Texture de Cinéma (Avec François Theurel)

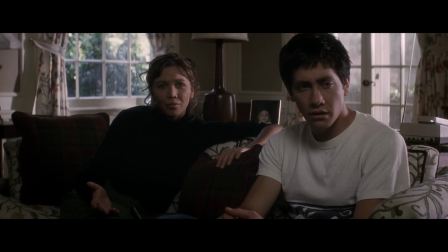C'est sorti quand, cette merde?
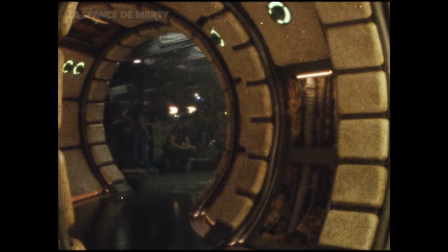On parle souvent de grain, de piqué de l'image, sans trop savoir ce qu'on veut dire par là. l'image argentique serait plus chaleureuse, plus somptueuse.
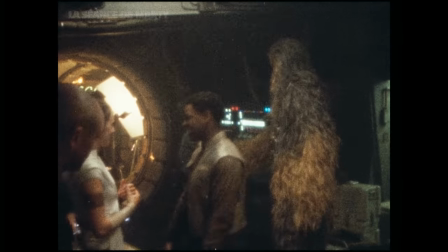Sauf que beaucoup de directeurs photo te diront qu'avec un étalonnage correct, test à l'appui, bah la différence entre l'image numérique et l'image argentique, elle est quasiment invisible.
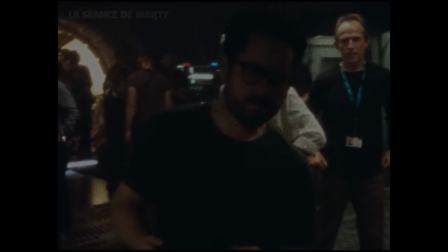Donc en fait, on parle de quoi ? Ce qui est marrant, c'est que le grain argentique est super attractif pour beaucoup de gens,
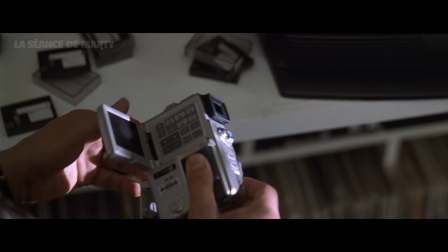alors que le brut numérique, eh bah, soudainement, il y a beaucoup moins de gens qui se bousculent. Alors que fondamentalement,
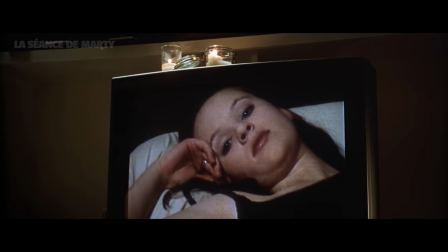on est sur une imperfection technique dans les deux cas. Sauf que le brut numérique, bah, il a pas d'âge, pas de mythologie, donc il raconte beaucoup moins.
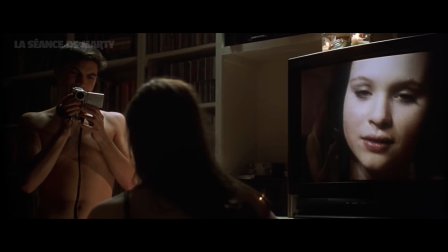Tout de suite, c'est pas la même chose. Alors que c'est quasiment la même chose. Oui, enfin, ça se bouscule pas, ça dépend.
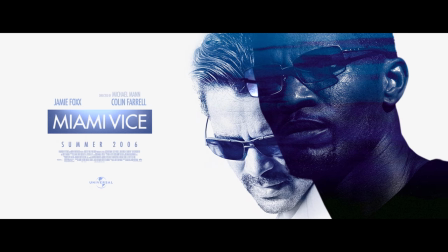Moi, en tout cas, en ce qui me concerne, Miami Vice de Michael Mann, sorti en 2006, reste encore aujourd'hui un des plus beaux films que j'ai vus dans ma vie.
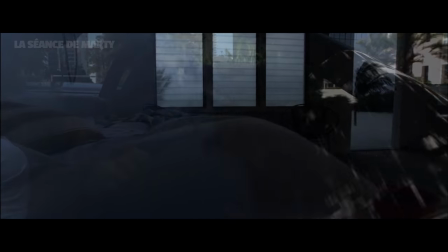Et je suis très sérieux. N'essayez même pas de vous insurger dans les commentaires, vous perdriez votre temps.
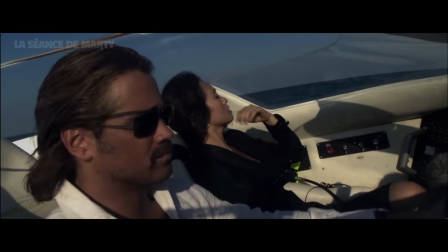On se devait de passer au numérique rien que pour que ce film existe.
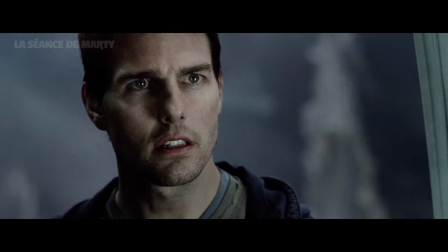Et ce grain, certains s'en sont fait une spécialité. Qu'il soit factice ou naturel, plus qu'une esthétique, le grain, ça peut devenir un outil.
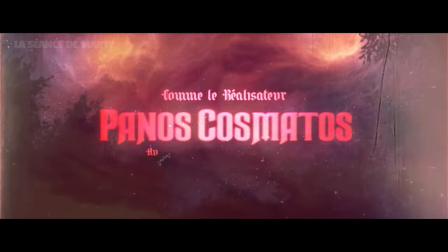Comme le réalisateur Panos Cosmatos. Au passage, d'ailleurs, c'est le fils de George Cosmatos, Monsieur Rambo 2.
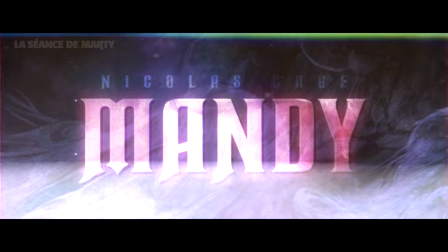Panos, donc, qui a réalisé Beyond the Black Rainbow, Mandy, deux films qui me partagent entre l'ennui et la fascination.
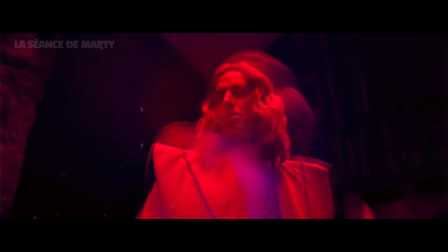This world is in chaos.
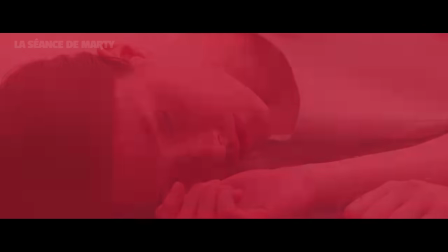Qu'est-ce que t'as mis dans mon verre, putain ?
Il y a une hypnose dans l'image, des sons qui te massent le cerveau.
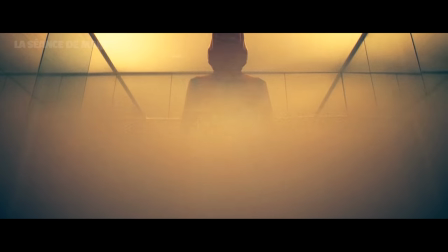Mais surtout, le grain est omniprésent et insaisissable chez Cosmatos. Il te donne la sensation que les couleurs dégueulent les unes sur les autres, comme dans une peinture abstraite.
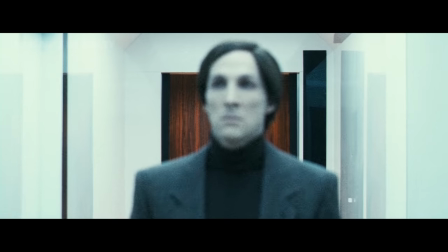Le grain est là pour une raison, il déstabilise. Parfois, il va même jusqu'à quasiment effacer la frontière entre les personnages et les objets.
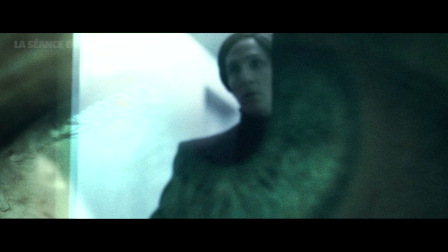Bref, il fait entrer ton regard dans un autre monde. Et pour des récits aussi perchés et psychédéliques, c'est parfait.
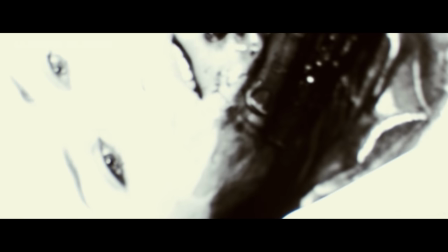Avant d'être un fétiche, le grain c'est un outil, même si beaucoup de gens ont l'air de l'oublier. Un fétiche, c'est exactement le mot que je cherchais.
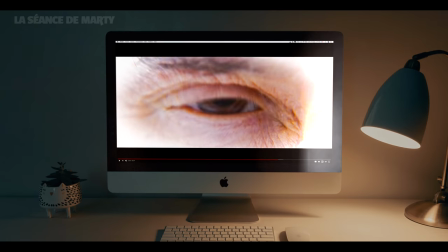Je suis bien obligé de le reconnaître, je suis accro. Voilà pourquoi il y aura toujours une distance entre moi et le numérique.
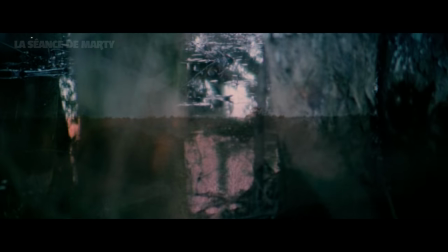Ou du moins, ce numérique aux ambitions d'image parfaitement nettes. J'aime voir les couleurs danser au rythme du brouhaha chaotique du grain de l'image.
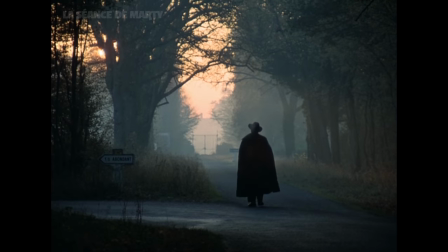J'ai besoin de voir ces couleurs sublimées par une matière, par de la texture. Car c'est toujours bien le mot texture que l'on utilise pour nommer ce feeling si particulier.
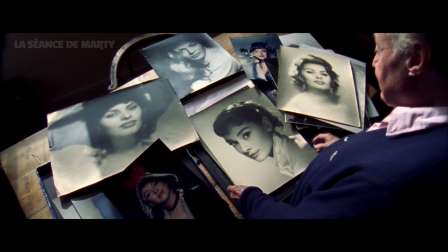Une texture qui ne serait pas seulement photographique, mais aussi et surtout picturale.
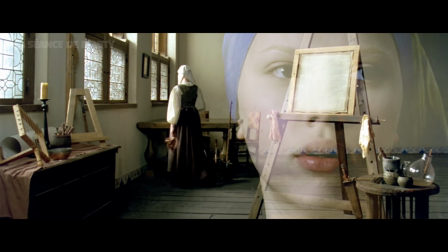Comme lorsque l'on est capable de confondre des toiles avec des plans de cinéma.
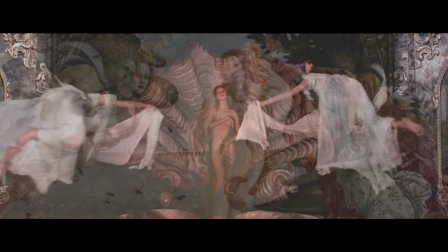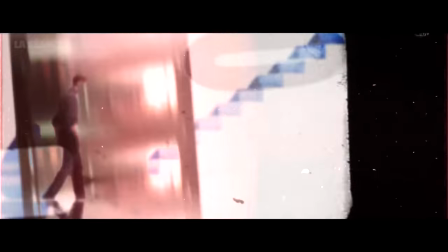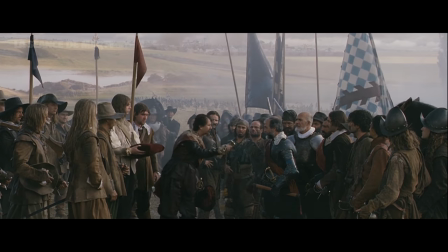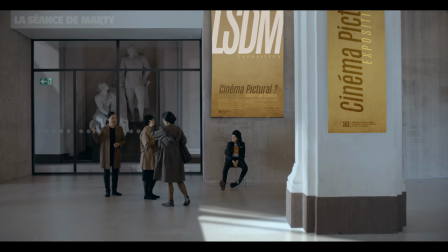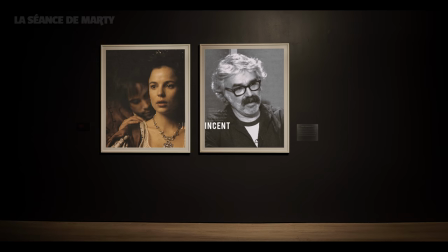Le chef décorateur de renom Jean-Vincent Puzo disait de Darius Conji,
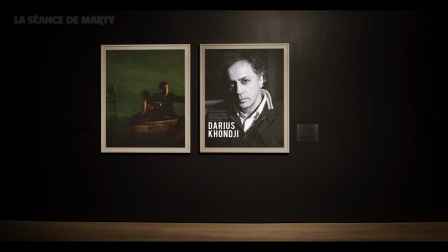le chef-op capable de passer de la Cité des Enfants Perdus de Genet au Amour de Haneke, en passant par le Seven de David Fincher. Darius Conji travaille moins comme un chef opérateur que comme un sculpteur, taillant un bloc de marbre noir, cherchant les meilleurs endroits pour faire entrer la lumière.
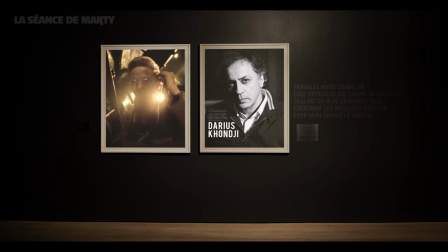Voyez que lorsqu'on parle d'un génie de la photographie au cinéma, on parle moins de technologie filmique que de matériaux d'art plastique.
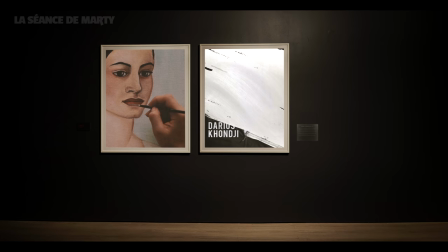D'ailleurs, si vous avez déjà fait de la peinture dans votre vie, vous savez qu'il n'y a pas de zone vide en peinture.
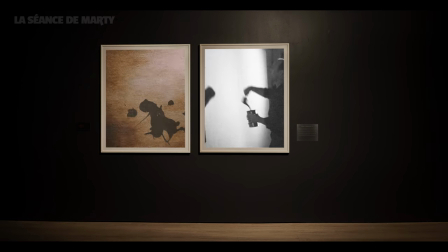Il ne suffit pas de laisser la toile immaculée pour simuler la lumière, comme il ne suffit pas de passer une seule couche de noir pour peindre l'obscurité.
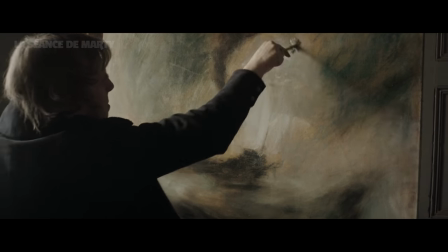Quelle que soit la lumière que vous voulez rendre, vous devez les poncer, ces zones. Les travailler pour leur donner du corps.